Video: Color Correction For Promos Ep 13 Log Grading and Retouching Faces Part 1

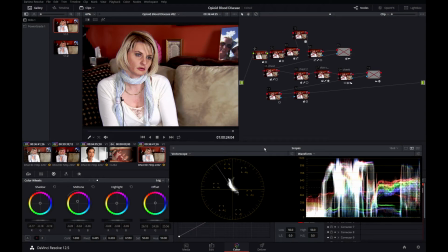Hey everybody. So today we're going to look at two things. The first one is skin retouching, and we're going to explore color correcting in log. I hardly ever use the log nodes ever, but in that last tutorial, I Googled a lot of stuff and I tried it out. And much to my surprise, I felt the log nodes, once I understood that, gave me a lot more control and looked a lot better.
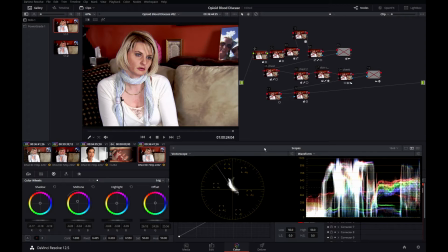So I'm going to try to color correct more stuff in log because I feel it gave me a finer amount of control. So let's take a look at this shot here. This woman lost her sister to heroin, and we did a story about it. I don't know where you're watching this, but I live in New England, and there is a horrible heroin epidemic here.
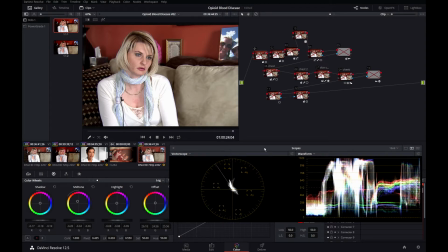I came from Philadelphia to Boston, and I could not believe how many people are addicted to heroin in New England. For the love of God, people, don't do heroin. This woman's poor sister didn't die of a heroin overdose.
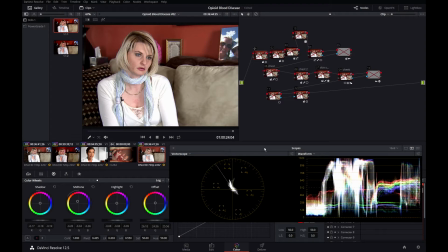She actually died of a bacteria that was in one of the needles that she was shooting up her heroin with, and she died a horrible death. And we interviewed her about it. So this woman was obviously distraught. She was very upset during the interview. And it's my job as the colorist here to make her look as good as possible. And I really want to do a good job on this story because I really felt bad for this poor woman.
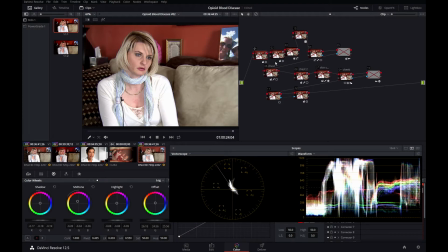No one deserves to lose a sister like how she lost her sister. Anyway, so this was shot by a photographer named Jason. He's an excellent photographer and an excellent producer. And this is what he shot. So I'm looking at the scopes here. It's probably pretty hot. I want this to be dark and mysterious isn't the right word, but I want to make this shot a little darker,
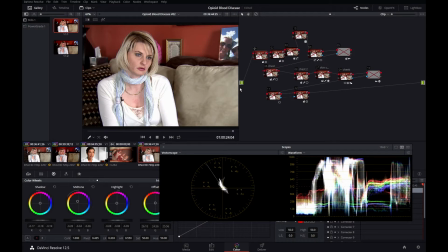a little more dramatic, a little more impactful than this lighting here. So I'm looking at the scopes. The blacks could probably come down a bit. And the midtones and the highlights could come down. So in the first node, this is a log node. This little circle means log. In the first node, I'll turn that on. That's what I did. I brought down the blacks.
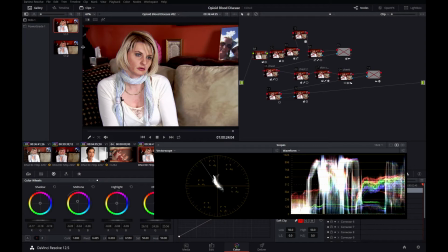You can see a lot of the blacks were crushed. That's fine. Up here is crushed. Over here is crushed. I brought down the mids and I brought down the highlights. Now again, we're in log. So when I move the midtones, see just the midtones are moving. I found that this gives me a lot finer control over exposure than a primary node would, but you have to be careful because if you bring it down too much,
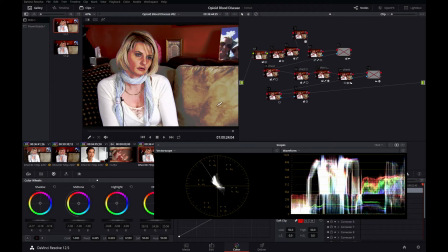you can start getting weird artifacts like this and this. So when you do use log, just keep an eye out for that. It's just how the corrector works. I also put some red in the midtones. I felt her skin was a little washed out.
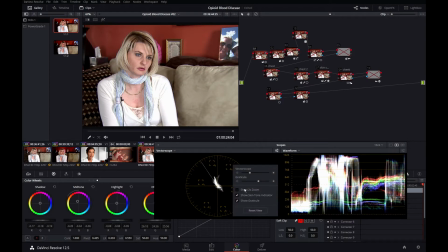I'm going to put this on 2 times here so we can see it better. That's what was shot. That's the first node corrector. I put some red back in the midtones, and I also put a little bit of blue into the blacks. I felt that some of the blacks, like here and here, were a little too red. So the first node's usually an exposure node.
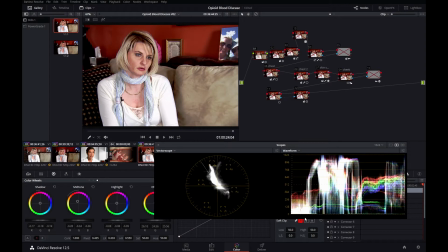Nothing's clipped in the whites. I crushed the blacks. This is crushed, and this is crushed, but that's okay. I want you looking at her, not the background.
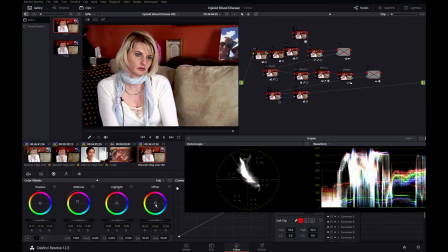So when I did my tutorial about log, I used the offset control, which is something I never ever do in primary mode, because I always would adjust my colors in the lift, gamma, and gain. And as I discussed in the previous video, when you move lift, gamma, and gain, it kind of affects the whole picture.
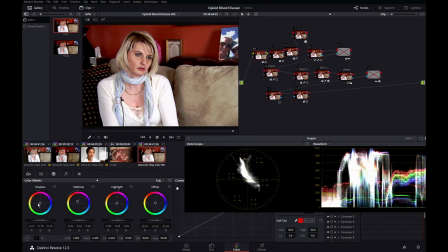But when you're in log mode and you move, let's say, the shadows, only the color in the shadows moves. Look at the scope, all right? Just the dark part moves. In a primary mode, if you move the shadows, everything would kind of move.
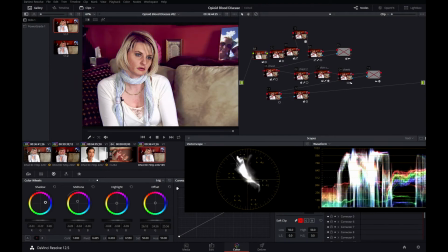So your shadows, the color would move a lot. The midtones would move a little bit. Even in the highlights, it would move a little bit. But the way log works is, if you move your shadows, the color is just going to move in the shadows. Look at the waveform. It's not moving. So what I discovered was I can move the offset.
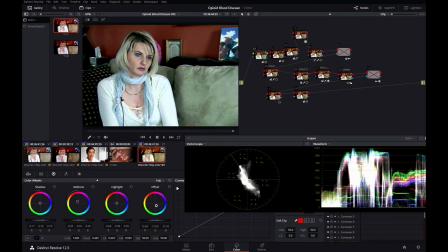And when I move the offset, the color for the entire picture moves, which is kind of nice. But it's super helpful when you're in log mode and you want to do an overall picture adjustment. Again, this is one of the ways log differs from primary. So I put a little bit more red into that picture.
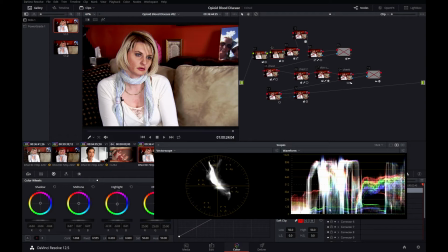So in the second node, I brought my shadows down. I raised my midtones up a little bit. I brought my highlights down. I felt that I was losing some detail in her shirt. And her shirt was kind of red. I felt it was picking up probably some reflections from that red wall. You can see here, this is her shirt. It's not quite white.
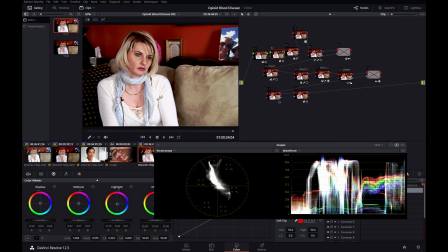I put some blue and cyans into the whites of this picture to make her white shirt a little bit whiter.
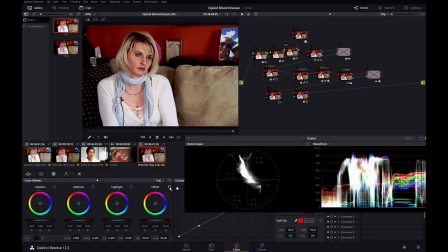And I looked at it again, and I decided that I wanted to cool the picture off a little bit. It was a little too red. So I started here, and you can see the blob. It's kind of pushing up towards the red, and I put a little bit of blue in the offset and dragged it right down to there.
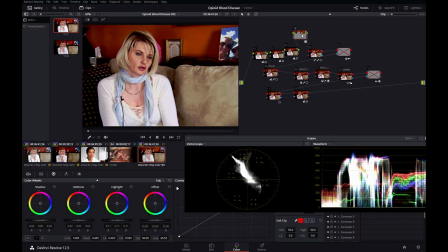So this node just affects the wall, and I'll get to that at the very, very end. So this node right here is where I started to affect her skin.
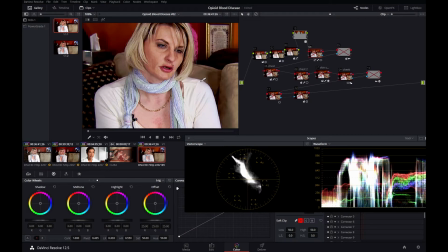So this is what her skin originally looked like. To me, her skin's looking a little too yellow.
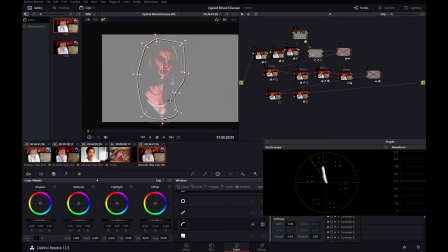So I qualified it first. Then I drew a shape around it. I don't think I tracked it because she's not really moving. Let's see. Yep, no need to track it. So I went in and I did a hue versus hue.
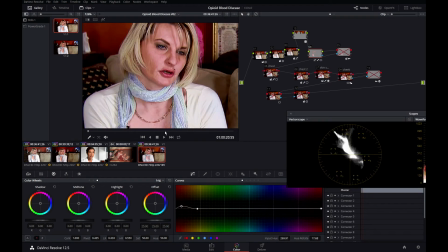Now this is a very special case. For whatever reason, I couldn't get the yellow out and give her a normal flesh tone.
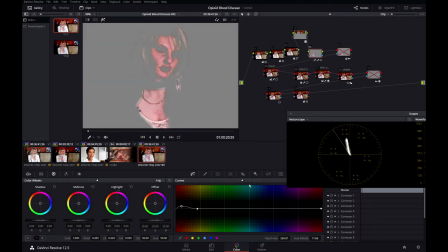Every time I took the yellow out, it went to pink. So let's look at this. I'm going to reset my hue versus hue. That's what it looked like. That's what was shot. So her face is very yellow. Her chest is a little pink here. I'm going to undo that. I was able with hue versus hue to kind of get it all in one nice, neat line, but it's too pink.
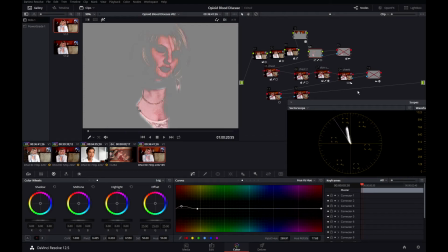It's pushing to the red. And normally what I would do is once I got it all kind of one color, even though it was pink, I would just come in and adjust my hue. So if I go into node 4 here and I spin that hue around, look what happens to the scopes. It's kind of breaking up and widening out and turning her very green.
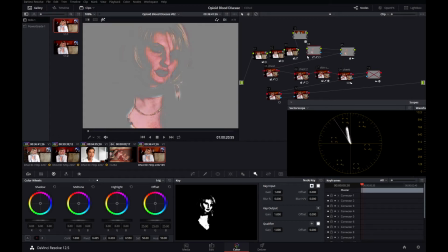In node 5, taking the matte from this key here that I already pulled into this node, and I spin the hue around, it's moving as like one piece. I don't know why it's doing that. I've never had that happen before, but I'll take it. Now, I could have requalified her here again, but why bother?
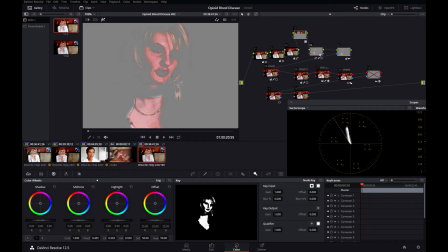I already pulled the key here. That's why I had that matte pipe into here. Sometimes you got to flip it in the key mode here, because this way would be affecting everything but her skin. And you know what? Sometimes that's handy too, but I just wanted to affect her skin. So now her skin is looking a little healthier.
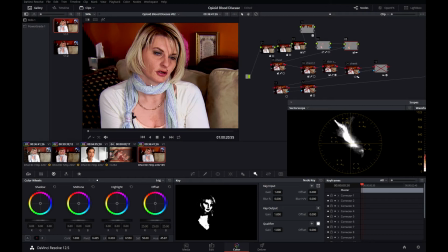It's not as yellow. It's a bit more saturated. It's kind of one tone. It was kind of two-tone before.
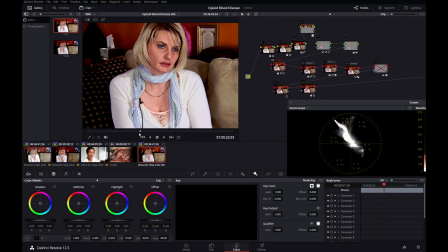It was kind of yellowy up here, kind of pinky down here. So in node 5 here, we've cleaned up the color on her face. We've cleaned up the color on her chest. It's all kind of like one color now, but she's got this discoloration in her skin. And as a colorist, you're often asked to fix this kind of stuff. This is a tough story.
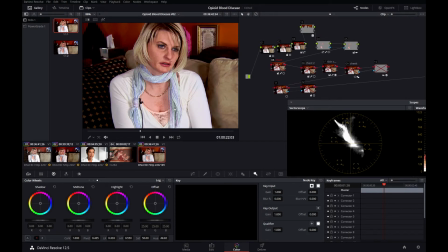It's an important story. Her poor sister died of a blood disease that she got by injecting herself with heroin. And I don't want anybody distracted about how this woman looks. I really want her story to be told.
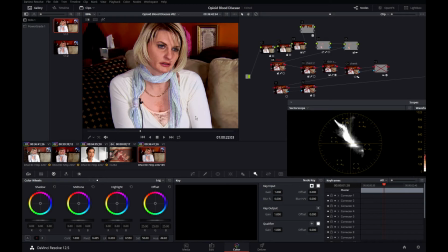And this spot on her chest here, it's just kind of distracting. And it's going to take away from the very important message we're trying to convey with this story. So what I can do here is I can get rid of a lot of it. What I did was I qualified it.
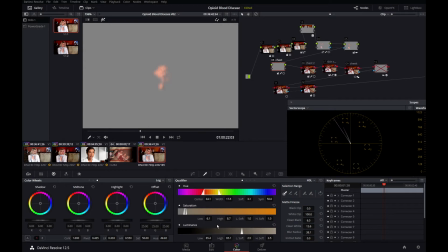And again, make sure you blur this. We've talked about this before. When you do this kind of work, you really got to look at this and make sure you've keyed it properly and you're color correcting it properly. Because when this type of thing doesn't work, it really doesn't work. And I put a mask around it, so I've just qualified that splotch of her skin.
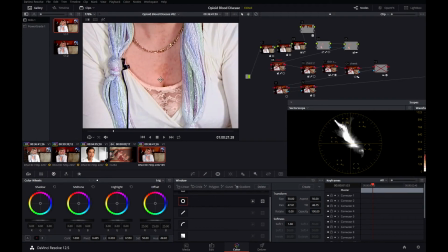And what I'm able to do is, that's what was photographed, and that's what I corrected it to.
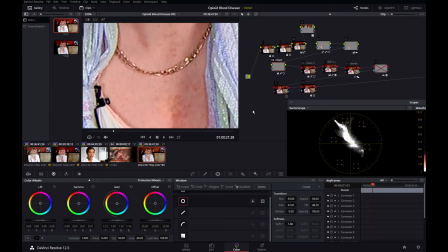So what I've done is I've just keyed out that half of the blemish, and I did this in primary, not log, because I was a little too chicken to do it in log. It really wasn't working and not blending very nicely in blog, so I switched over to primaries. So all I did was, so this part of her skin was darker than this part of the skin.
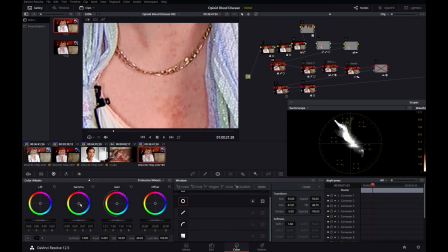I brought the gain up some. I brought the gamma up a little bit, 0.01, not much. And I just took out a little bit of red from this picture. I pushed it ever so slightly towards green and blue.
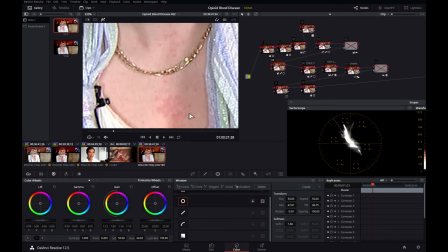It didn't need much. I used a primary, not a log, because I don't think the log node has the midtone detail.
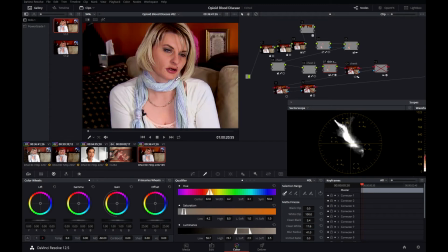So I came in and qualified her skin again, and that's what Jason photographed. And by turning down the midtone detail quite a bit, I was able to smooth out her skin a lot.
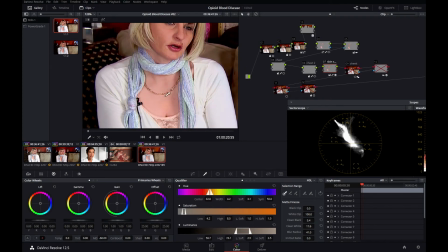A lot of this discoloration down here is gone in her skin.